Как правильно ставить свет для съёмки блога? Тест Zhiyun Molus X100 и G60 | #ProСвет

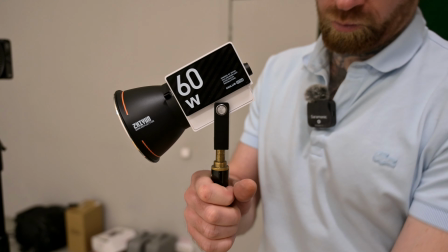11:03 По весу хочется отметить, что оба прибора очень легкие вот этот весит 300 грамм а 100 ваттный прибор весит 385 грамм 385 грамм 100 ватт ну это
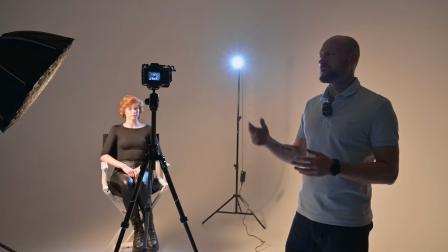11:16 сказка и так мы сейчас добавили второй источник света который является контровичком по балансе белого он выкручен
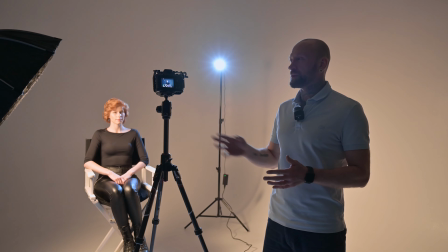11:21 на 6 500 что касается мощности порядка наверно 8 процентов или
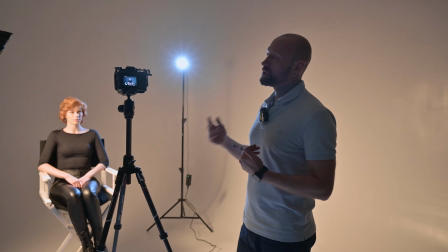11:27 даже 7 он сейчас светит из-за того что он светит через рефлектор светоотдача большая
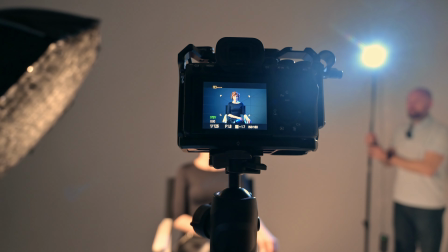11:33 поэтому мощность я не увеличивал единственное что мне сейчас кажется что сильно большая разница по
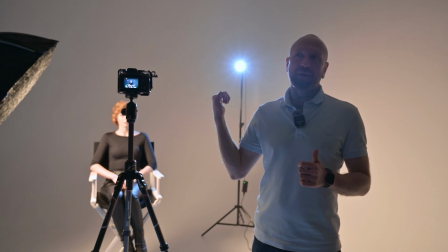11:39 балансу белого и наверное изменяю сейчас балансе контрового освещения
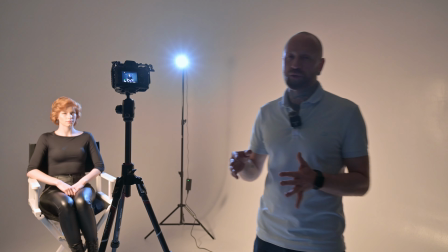11:45 6500 наверное где-то до 4500 может быть 5 чтобы не было ну вот такого агрессивного
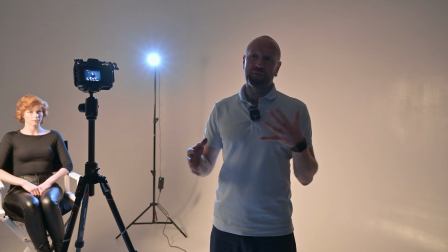11:51 прям перехода но опять же это дело вкуса если вы хотите как-то очень сильно отделить себя либо от фона
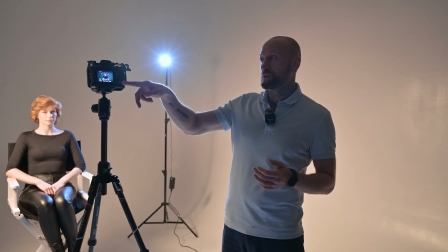11:57 либо сделать какое-то нестандартное освещение используете вот подобный сплит растягиваете противоположные
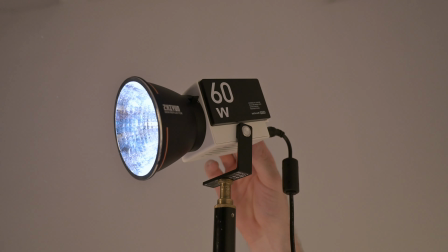12:03 цвета теневых участках и в освещенных и так баланс белого мне сейчас установлен 3
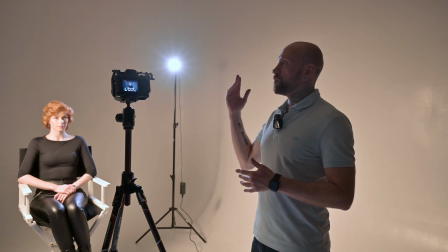12:08 700 отличается незначительно от основного источника света но создает
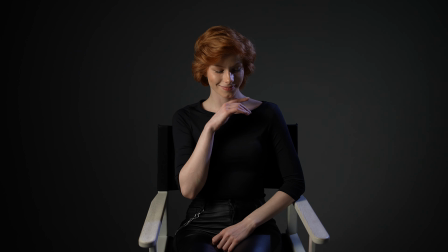12:13 вот такой как бы холодочек небольшой на теневых участках и слегка мы еще отрисовываем волосы
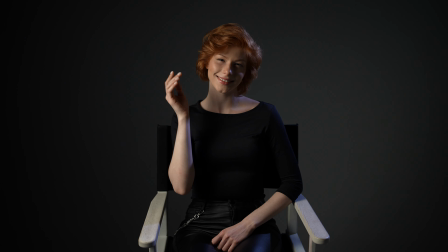12:19 модели возможно у вас появятся вопросы почему я использую одну 125 секунды при
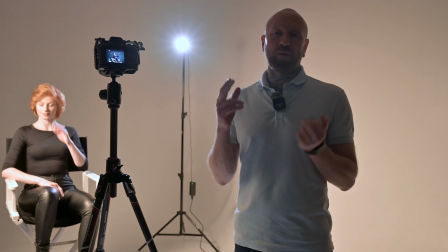12:24 съемке первое я часто снимаю rapid и то есть ну не то что прям совсем rapid
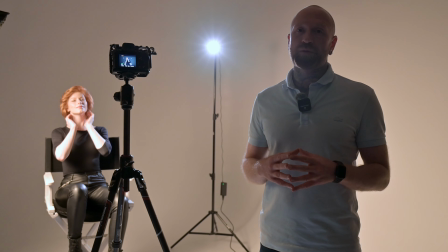12:29 но 120 кадров в секунду использую съемку достаточно часто для экспорта
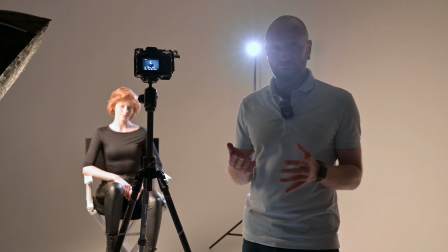12:35 я делаю часто также 60 кадров в секунду чтобы картинка выглядела очень плавно и
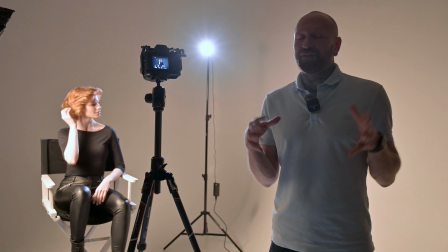12:40 ну на мой взгляд так как-то по цифровому да вообще сам по себе я не очень
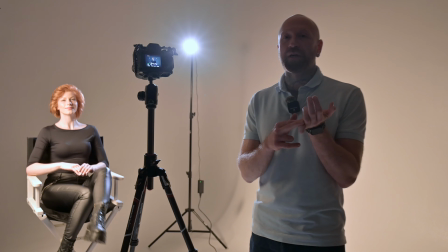12:46 люблю вот эти киношную одну 50 секунду за смазы
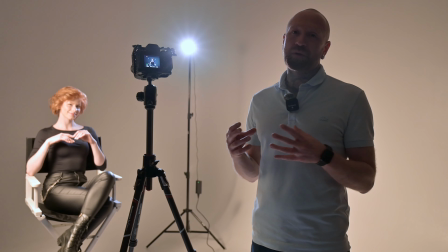12:51 в динамичных сценах я все-таки люблю когда детализация у картинки выше еще один важный
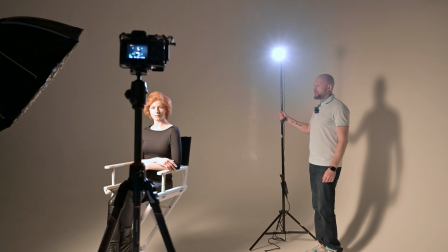12:57 момент касающийся контрового освещения очень часто его используют в кадре прям вот так это выглядит
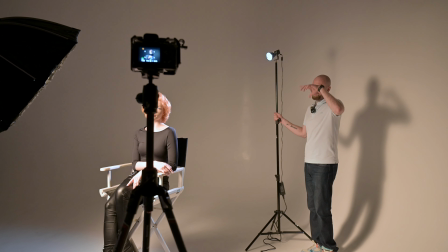13:04 очень агрессивно обрезы достаточно жесткие вылетают блики ведь
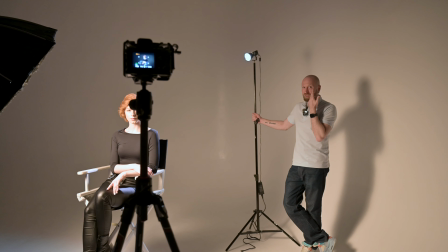13:11 и на лице модели на теневой части получается еще дополнительные какие-то тени частично но засвечивается я
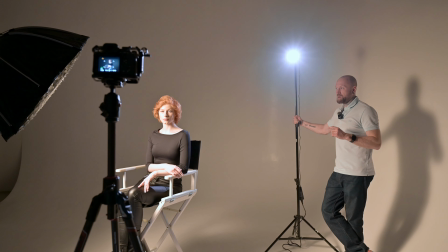13:17 предпочитаю работать прям тот вот аккуратненько аккуратненько и вскользь со всем приборчиком то есть не
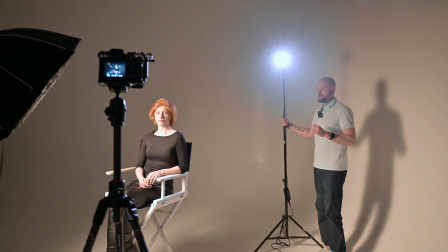13:24 не так поэтому тоже вам рекомендую работать чуть более аккуратно я вам показал как работать
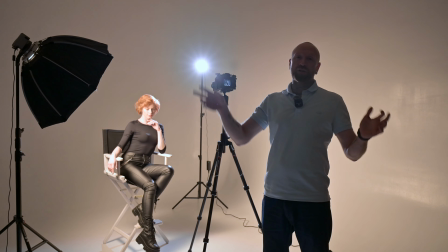13:30 с одним источником света что в принципе даже большая насадка себя прям классно проявляет
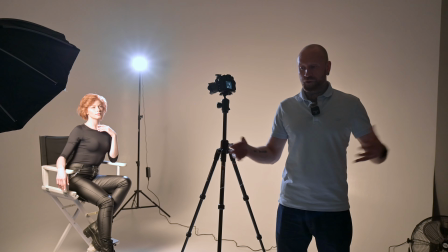13:36 с этими приборами и сказать что как-то утяжеляет или она увеличивает объем прямо
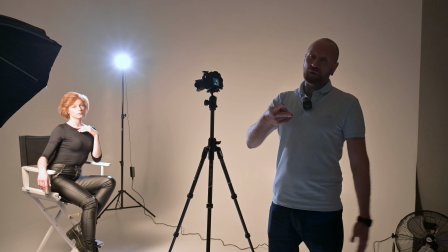13:42 переносимых вещей ну нельзя два приборчика показал классическая схема с одной стороны
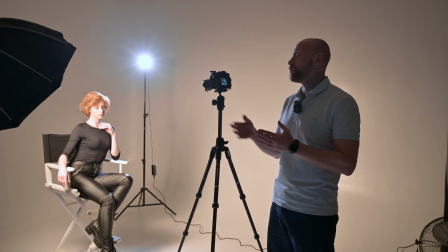13:48 тепло с другой стороны холодно все это замечательно работает плюс у нас еще появилось разделение
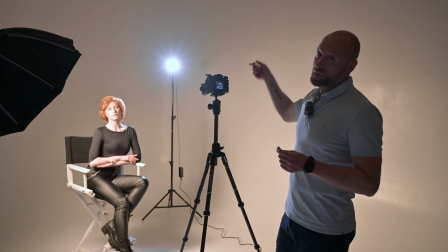13:54 мягкий контрастный свет и жесткий свет такой средний по
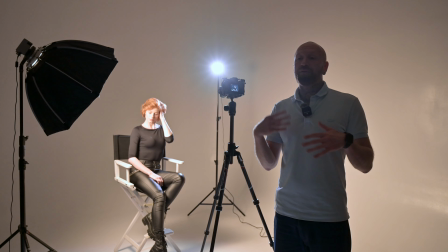13:59 контрасту и сейчас мы сделаем третий вариант по освещению еще по взаимодействуем с фоном
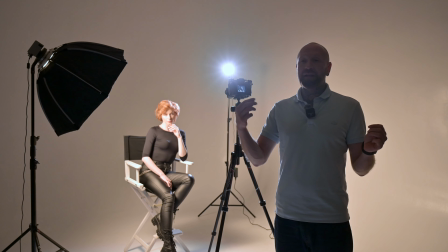14:04 будем использовать третий источник света и для того чтобы вам его было лучше видно мы сейчас будем
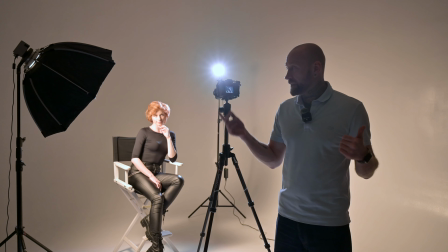14:10 отодвигаться от стенки циклорамы потому что сейчас на
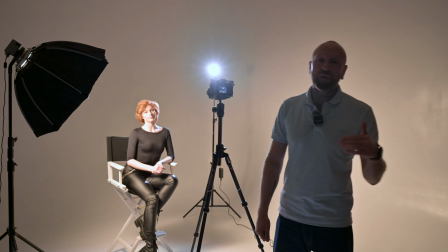14:14 нее света попадает достаточно много ну и в целом если вы сами хотите отделить
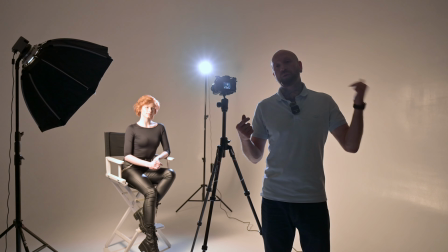14:19 себя во время съемки максимально от фона то старайтесь светить так чтобы на фон света ваш не попадал который освещает непосредственно вас
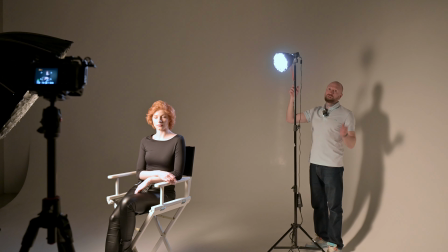14:30 я сейчас сменил насадку до этого стоял ну тут условно до стандартный рефлектор он
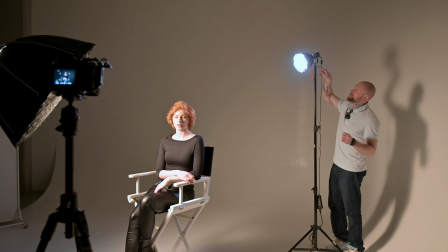14:37 давал достаточно широкое поле света сейчас я использую маленькую октус 100 и
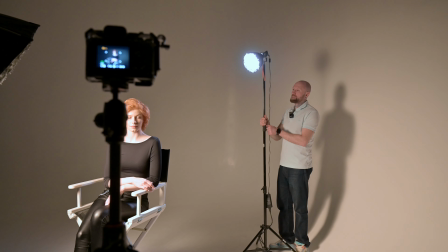14:43 светить буду прям совсем совсем сверху сейчас на модель тоже вскользь
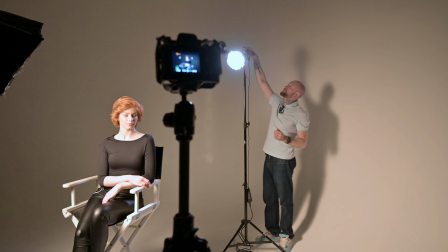14:50 а еще одна вот на мой взгляд удобная отличительная особенность 60-ваттного прибора в том что у него
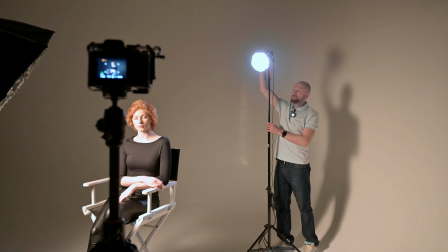14:57 встроена ножка которая позволяет вам менять менять угол освещения без каких-то дополнительных девайсов и головных болей.
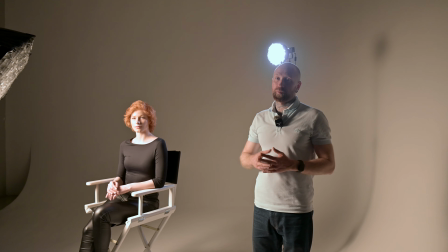15:06 Хочется, конечно, чтобы эта система развивалась дальше, и на остальных приборах также появились крепежи, позволяющие менять угол.
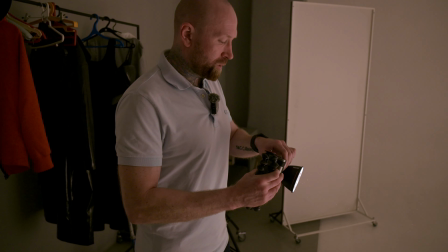15:14 На корпусе этого прибора предусмотрены две точки крепления.
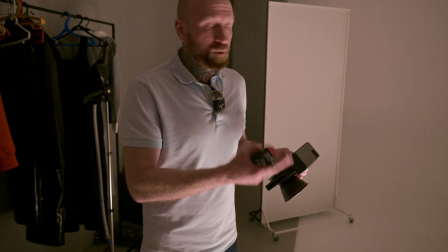15:17 На мой взгляд, это сделано для тех случаев, вернее, когда вы работаете либо с аккумулятором, либо без него,
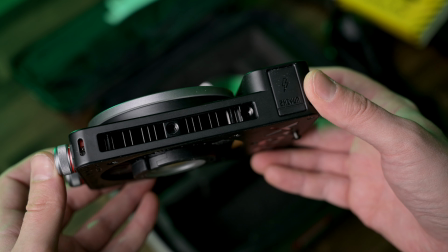15:24 чтобы развесовка была более удобной.
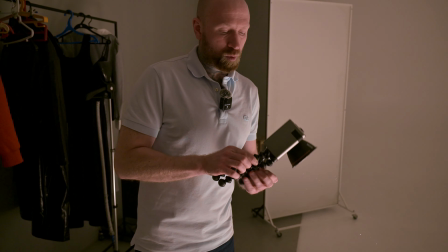15:27 В качестве стойки сейчас будем использовать GorillaPod для того, чтобы я смог менять угол источника света.
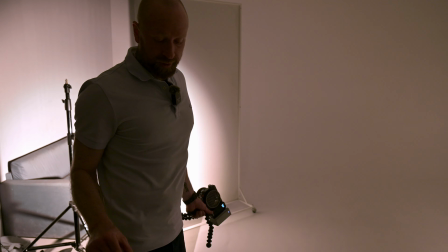15:35 И для того, чтобы сделать поинтереснее фон, будем использовать вот такую теневую маску.
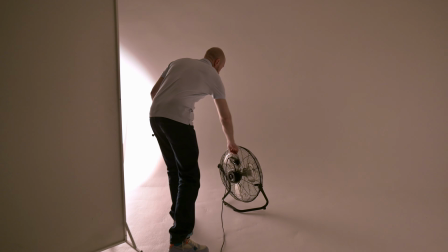15:41 И жесткий свет выглядеть это будет интересно.
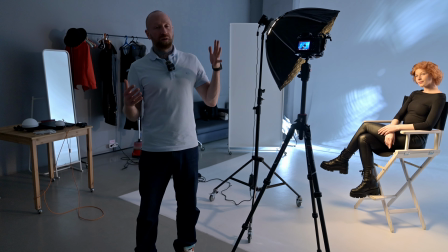15:46 Кроме того, что используем световую маску, также я еще разделяю основной план с дальним планом через баланс белого.
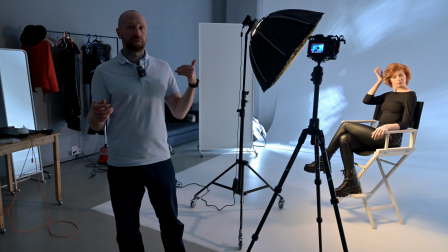15:54 Фон мы сейчас светим холодненьким.
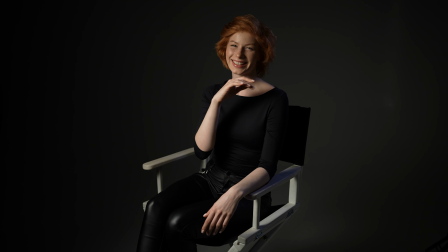15:57 И обратите внимание, до этого при таком же освещении модель у нас казалась контрастной и привлекала к себе внимание больше, чем сейчас.
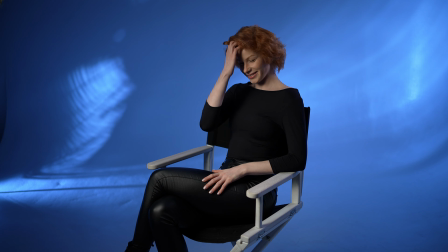16:06 Во-первых, агрессивный цвет.
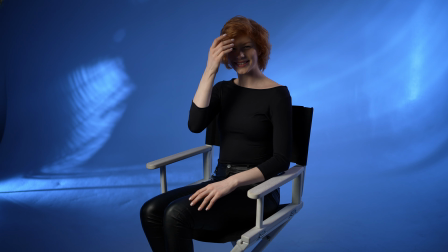16:08 Во-вторых, контраст на фоне и достаточно яркое освещение фона сейчас двинули внимание от модели к фону.
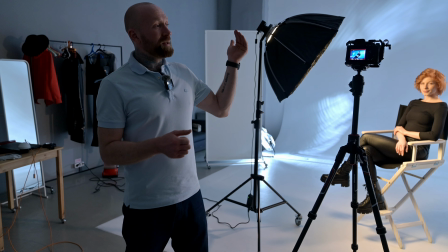16:16 Для того, чтобы вернуть к нашей модели внимание, нужно добавить контраст на ней.
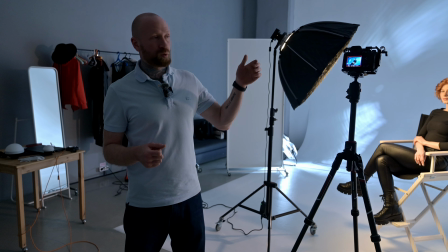16:21 И лучше это сделать через рисующий свет, то есть блики сделать более интенсивные.
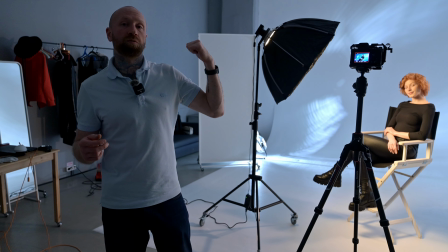16:27 Здесь есть два варианта. Мы могли бы сделать мощность нашего основного прибора больше, но он у нас и так сейчас работает на максимум.
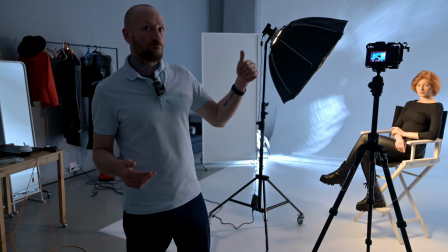16:35 Мы можем также придвинуть свет, но поскольку я работаю с достаточно широким углом, 35 градусов,
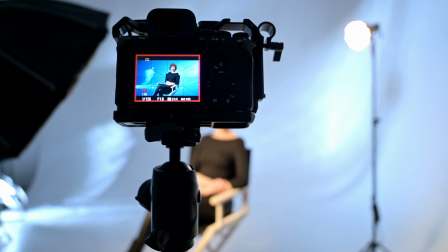16:41 и снимаю такой в целом общий план, приборчик уже скорее всего будет попадать в кадр.
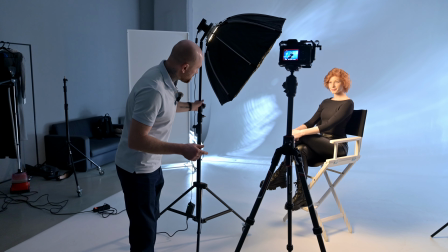16:46 Давайте посмотрим, возможно ли добавить контраст за счет приборчика.
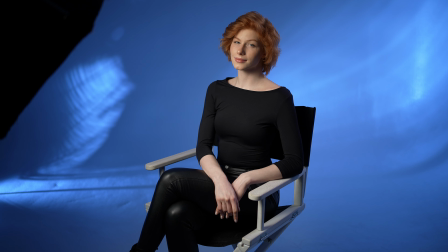16:52 Нет, смотрите, контраст добавился на модель. Сейчас внимания мы обращаем больше, но стал попадать сам прибор уже.
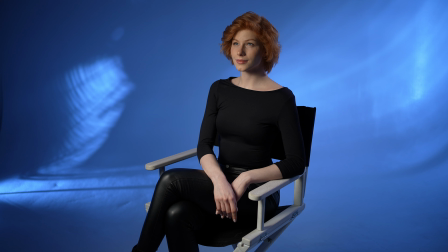16:59 Поэтому будем отдалять. Все, сейчас прибор не видно.
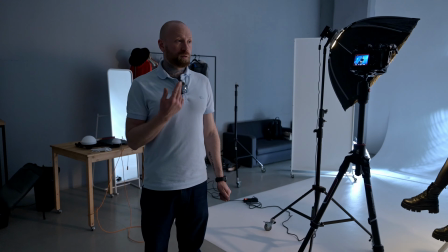17:04 И ничего не остается, как сделать освещение на фоне менее интенсивным.
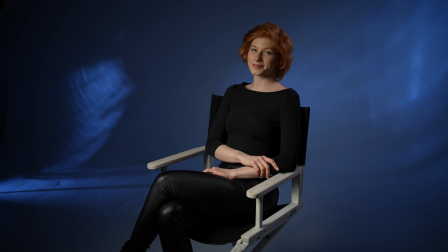17:09 Просто снижу его мощность. Для того, чтобы вернуть внимание на модель, я уменьшил мощность. Вообще прям очень сильно. Было 75% от максимальной мощности, сейчас 13%.
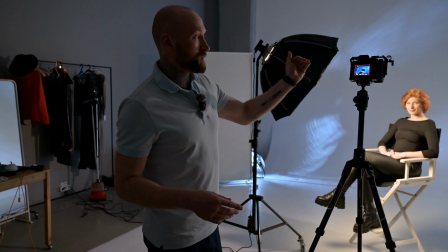17:22 И при такой работе с освещением вы сами видите,
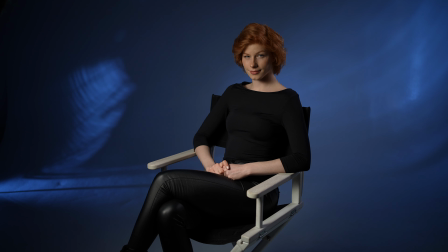17:25 насколько сильно действительно сместился фокус внимания с фона на модель, на ваш основной объект.
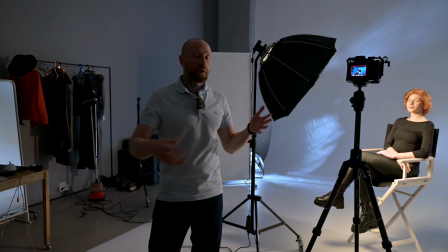17:31 Когда вы сами работаете с освещением, снимая себя или там друзей, тоже обращайте на это внимание,
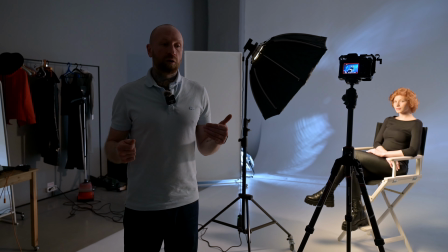17:37 чтобы контраст фона либо переднего плана не был сильнее, чем контраст на главном герое.
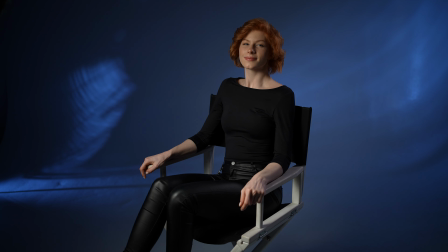17:43 Как видите, картинка выглядит интересно, то есть модель в кадре у нас здесь может как угодно шевелиться, ходить из одного края в другой,
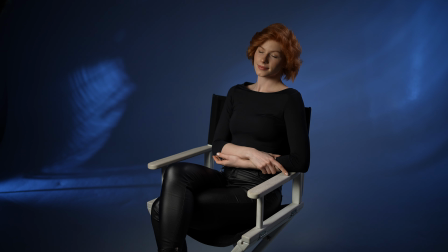17:51 она будет по-прежнему хорошо освещена, а вот те приборчики, которые мы используем в сложенном состоянии,
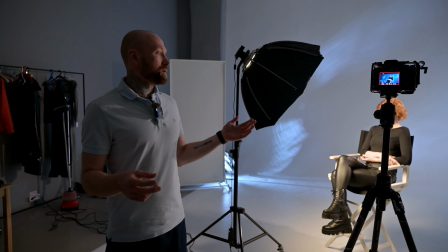17:57 займут ну совсем немного места. Единственное, наверное, что будет самым большим и громоздким, это стойки для них.
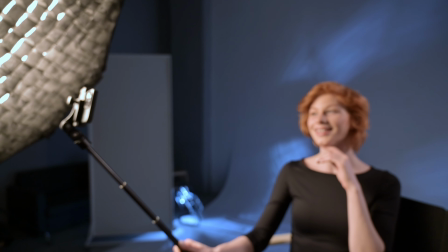18:04 В целом, для того, чтобы сделать красивую картинку, вам не нужно даже использовать какую-то профессиональную камеру.
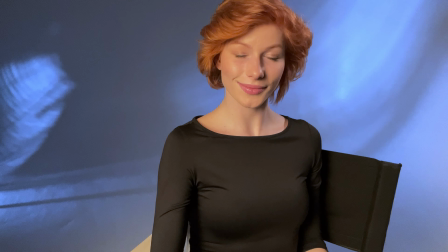18:10 При хорошем освещении картинка, снятая даже на iPhone, на фронтальную камеру, будет выглядеть классно.
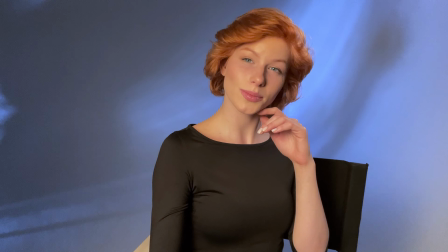18:16 Вообще, действительно, залог классной картинки не в той технике, на которую снято, а с каким освещением и насколько качественно вы поработали.
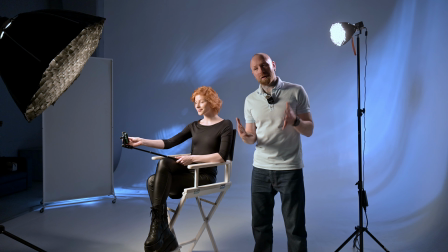18:27 В сегодняшней съемке нам помогала прекрасная модель Анастасии.
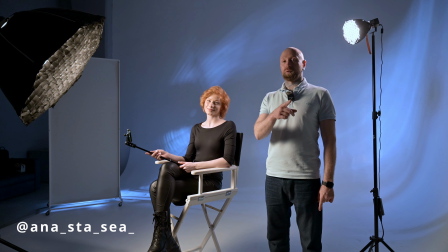18:31 Сейчас где-то здесь появится соцсеть, на которую обязательно подпишитесь и следите за ее развитием.
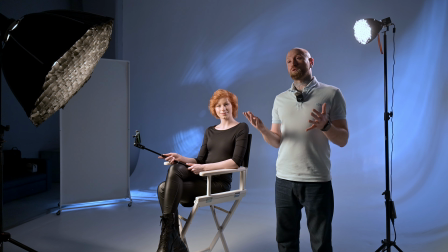18:37 А я в заключении хочу отметить о том, что приборы мне очень понравились.
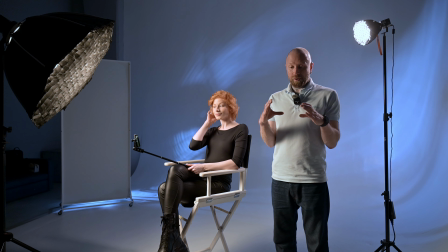18:41 Я поначалу скептично отнесся к тому, что в таком компактном корпусе может быть 100 ватт.
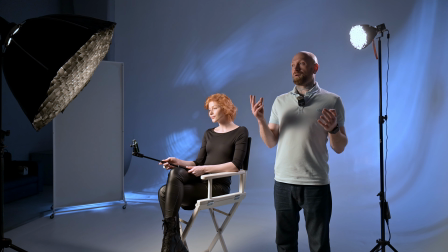18:47 Я думал, что это все вранье, но оказалось нет. Работа с насадками классно, удобно.
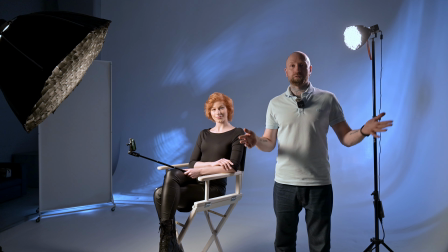18:54 Даже используя достаточно большую насадку в 60 сантиметров, картинка получается классная, используя всего один источник.
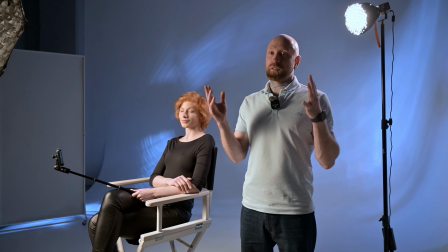19:02 Кроме яркости самого света необходимо отметить и компактность, ну и в принципе саму сборку.